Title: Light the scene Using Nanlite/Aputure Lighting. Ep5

All right, so it's that time again. We're gonna make another light the scene video where basically I break down lighting, basically going on production, just showing you guys fully lit, and also just with the house lights, basically just showing it basics so you guys can see how extremely valuable lights are. So let's just get straight to it. Alright, so the scene that we're gonna light up today is gonna be the graffiti wall that's in my studio. Let's just see where it goes. Let's start off with basically, just the house lights. Everything the way it just looks, the way when you walk into my studio. And then let's try to put a lot of lighting into it and let's see what we can get out of it. And sure enough, we got some dope ass shot out of it. So let's get started. First thing is, of course, shut down all house lights and make sure you have your key light on.
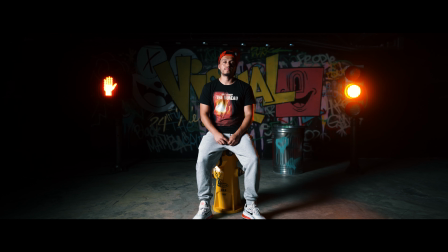53s
Just make sure the exposure is correct when you guys are doing it. And also forgot to mention that if there's practical lights that are involved in the studio that can enhance the image, make sure you turn them on.
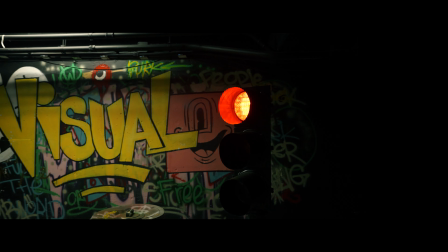63s
For example, in this particular image, we have the backlights, we have the street sign and the street light.
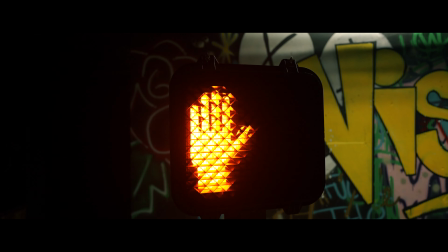69s
They're just, they're going on and off. So just make sure if there's practical lights that you guys want to use on set, turn them on. There's nothing wrong with using those in order to just enhance the image. So key light is the first step that we did to just create, and right away you guys can see there's already a different texture.
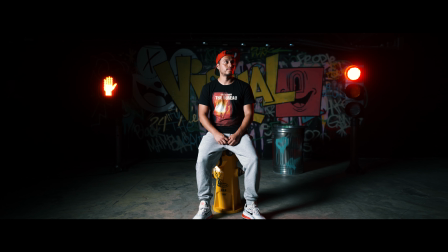84s
The background is blacked out for the most part. The light is hitting me, but overall it's very concentrated, and we did use a honeycomb grid just to help it from not spreading all over the graffiti wall, and just we wanted it concentrated. So that was the first thing we did with that light. But now from watching that clip, you guys are seeing on the other side of my face,
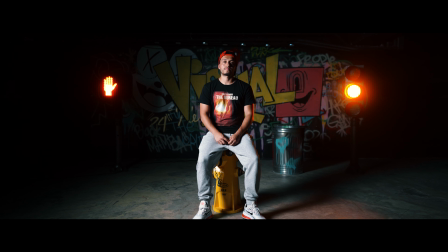104s
it's pretty shadowy because the way we had it lit up, we didn't want it to hit the back where the graffiti wall was at.
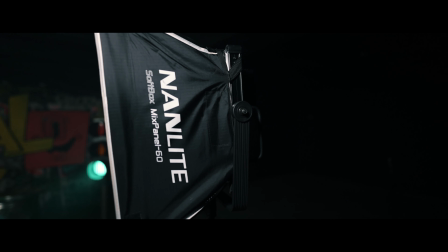110s
So now we had to get a fill light, and that's when we got the Mixpanel 60. We had it at daylight as well, 5600 Kelvin, to give me a pop, give me a nice look. And again, try to have it at a certain angle where it's not gonna hit the graffiti wall, because we did want that to, we wanted to control the backlight. So those are the two lights that we started off with. So now we're on to the next lighting, and that was the mini Aputure MCs, the new ones that they just came out with. I have a pack of 12. I think I only used about 6 of them on top. They're magnetic, so it was easy for me to just mount them up there.
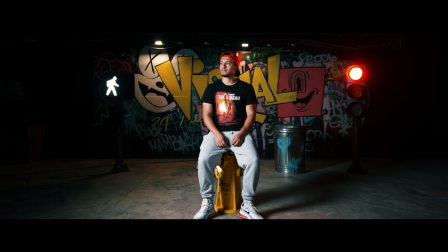141s
Now we had the MC Aputure lights on top. We had it on paparazzi mode, and for the most part, the scene looks dope, right? And it's still not fully complete. Now, the one thing that I added to this image going forward was the fog machine.
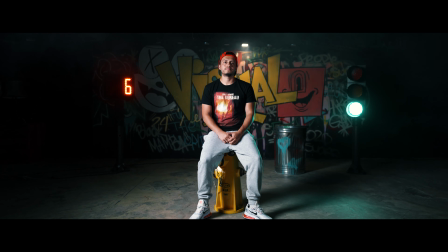156s
We wanted to add fog and haze to create a different atmosphere, to give it a bigger pop, and again, cause separation. And what I normally do on my sets when I'm lighting up and I'm using fog machine,
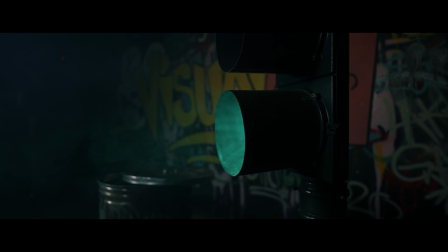166s
I make sure I spread the fog machine in the back of the artist, or for example, in this particular scene,
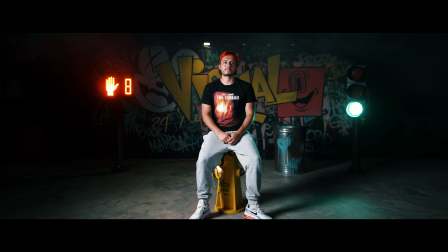172s
it was me, the subject. Always light up the fog in the back, never hit where the artist is at, unless that's the type of look you're trying to go for. But if not, in order to retain contrast and keep a clean image on the person, use the fog machine and point it towards the back end of the subject, not onto the subject.
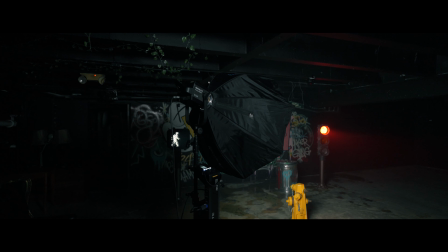188s
So we had the Forza 300 with the grid pointing directly on me from a side,
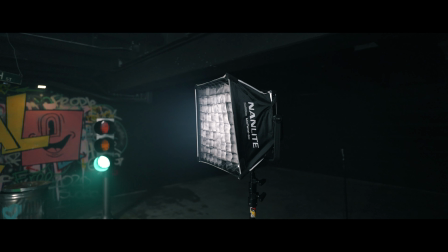194s
and then as the fill light, we had the Mixpanel 60 also with a honeycomb grid from the opposite side,
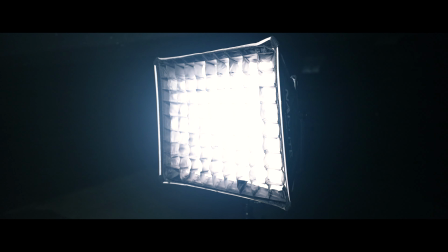200s
just to expose the right side of me.
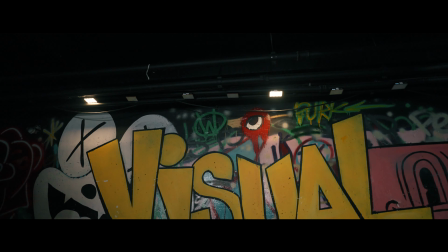201s
And the next thing we did was use the Aputure MCs on the back end to cause that atmosphere, and the fog machine just to overall just complete the image. But now this is the next step you guys can do. Not every studio is gonna have this type of option, but if you guys have, I will highly recommend it, because it just causes a whole different look, and that is to wet the floor,
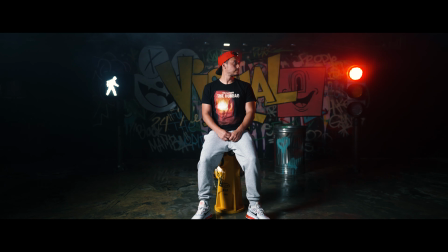221s
because the reflections you guys get out of it, overall it just creates a whole different look. It looks a lot better. So overall, with everything you guys just watched before and after, tell me this, do you guys see a difference?
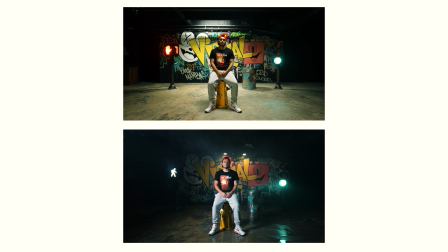235s
Because I do. It just creates a whole different look. You can tell the production side. This other one, it looked cool. Like when I was looking at it just with the house lights, it was all right.
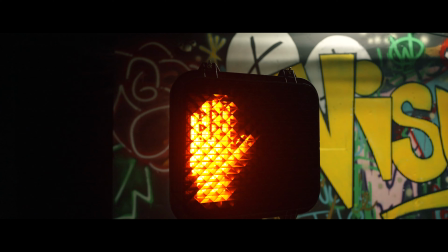245s
If you put the white balance, okay, it does the job.